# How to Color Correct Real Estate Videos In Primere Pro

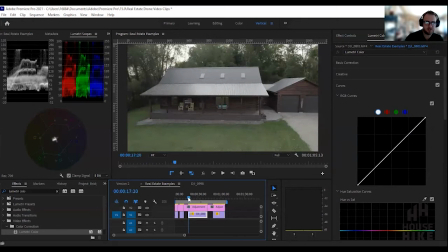8:17 Going into the next one. Okay, now this one's kind of unique because we're gonna pull way back on the drone.
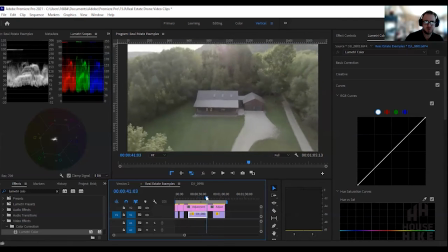8:24 Very, very cool shot that we can do on the drone. There's more to this clip here, but I trimmed it down just for our purposes.
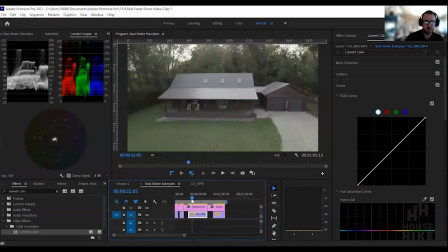8:30 As we come back, we're gonna get just a touch of that sun flare. So we've got coloring for this, but then we also gotta take in consideration of that coloring too. So let's dive into it, grab my adjustment layers.
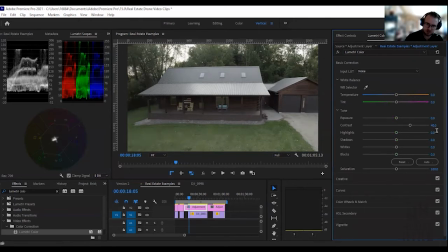8:43 Sure enough, go right back to my presets of 40 contrast, minus 30 highlights, minus 65.
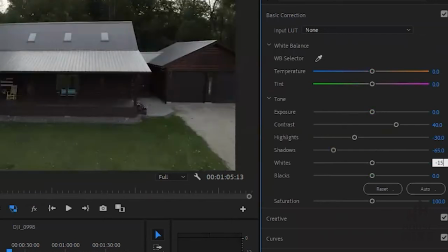8:51 And this is why I write it down. Even though I use it all the time, I forget it every time. Minus 40 on the blacks. And then I punch my saturation way up.
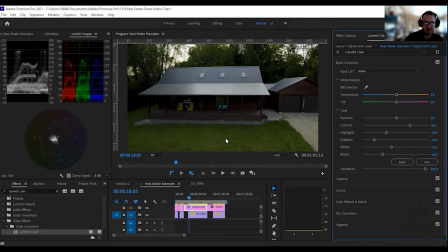9:01 And the only time that I bring the saturation back down is if I'm looking at this and I'm going, ew, I just don't like that color. Maybe it's just a little too much depending on the time of day or something like that. Maybe I'll drop it back down. But generally, again, for real estate photos and such, we want it to be bright.
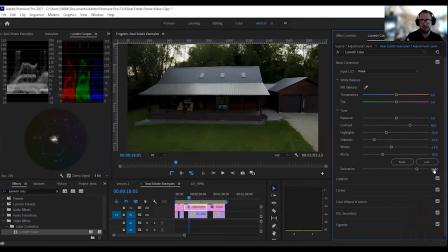9:18 We want it to be colorful. We want people to feel a positive emotion around it, okay? If we were doing like a music video or something, we'd do something else. But again, I look at adjusting my blacks and I'm watching the lumetri scope to bring it up so that we're out of there. And yeah, right about there is good.
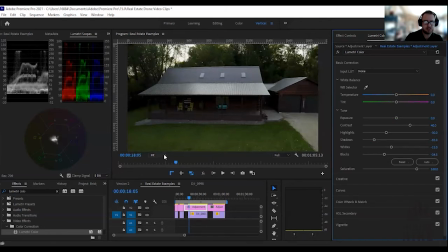9:38 What I'm gonna do real quick is I'm gonna zoom in so that you can see how this is actually affecting this here.
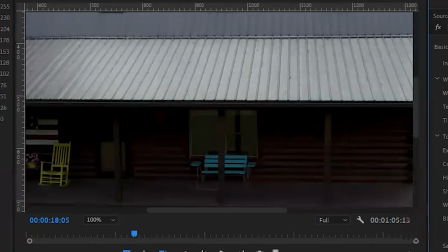9:45 See these like dark spots here? It's where the darkness is actually just going straight black and it looks rough. But when we come in, sure enough,
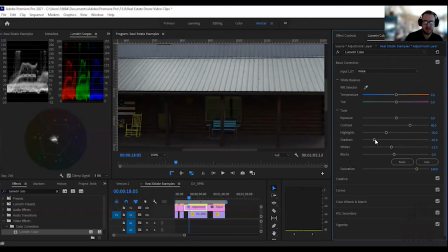9:55 we can pull that back and we can get all of that detail. And then when we pull the shadows up, do a little more with that.
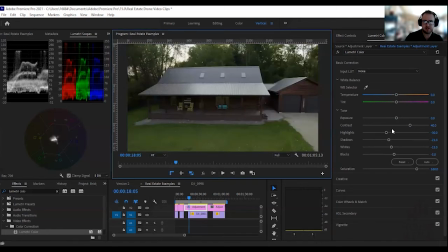10:02 So let me zoom back out and see how the whole thing looks. Okay, I'm good with that. Highlights look good. All right, so right off the bat here, what I'm gonna do is, I know again, we're doing something a little bit warmer because we're at sunset here.
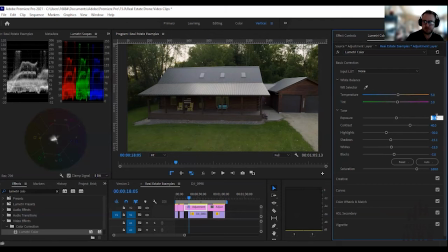10:18 We're gonna give it just that little bit of pink. And then I wanna bring my exposure up. Let's play with 0.3. Looked like it went a little bright. Let me see if I can pull the highlights back down. Okay, let's give that a shot and let's see how that looks on the pullback.
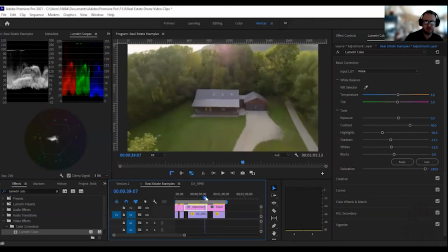10:35 Yep, looks good there. Yep, looks good there. And I'm good with that.
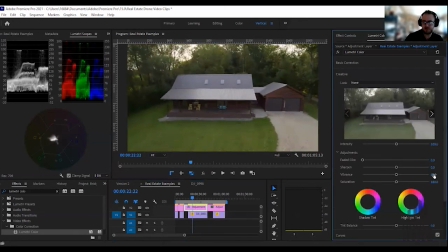10:43 Let's give it a little more vibrance inside the here. All vibrance is doing is it's taking the actual rich colors and just making them pop a little bit more.
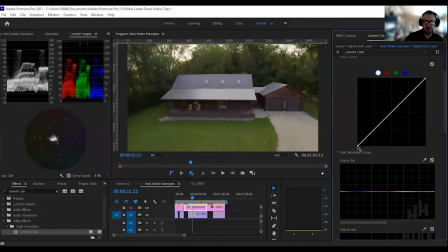10:53 Okay, again, going back into our saturation or our curves. This one definitely because we've got such a variation. I like doing that. I'm gonna pull those down just a touch. And then we're gonna pop this up sort of like that.
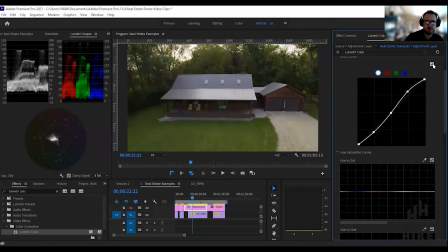11:12 Let's see. Yeah, I'm good with that.
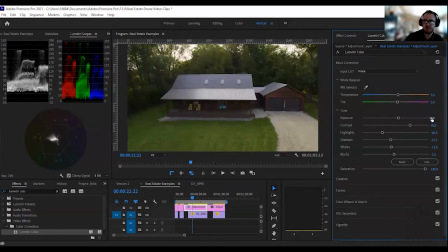11:16 Let me pull that down and then let's take a second just to pop up the colors all around a little bit more. Yeah, I'm good with that. So then again, we add some music here as this just slowly pulls back.
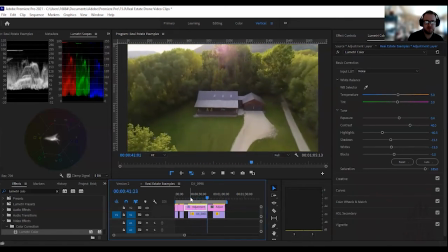11:33 There's a little solar flare and bam. Very, very pretty. All right, last clip here.
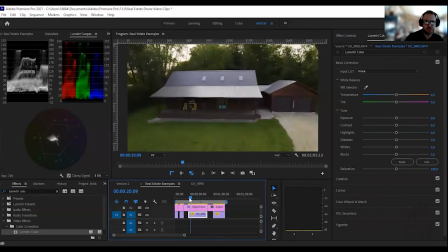11:40 Oh, actually, let's talk about composition. I actually really like the composition because, again, we start with the full frame.
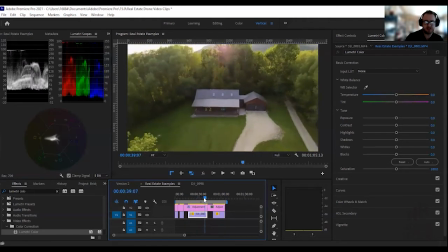11:45 And then as we pull back, we get to see all of the yard. And it's a big yard.
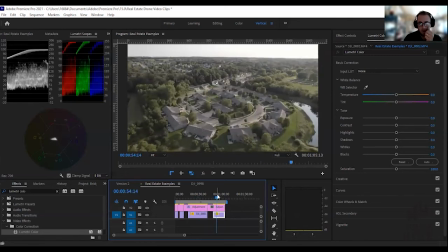11:50 All right, let's look at this one here. Okay, so I like subdivision flyovers. But the biggest difficulty with them is, of course, which house are we actually looking at here, right? And even though it's this house right in the center, we don't necessarily get that feel.
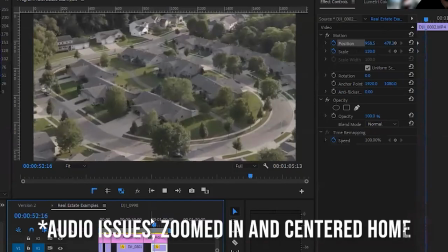12:08 And so what we want to do, there we go. That looks good just like that. All right.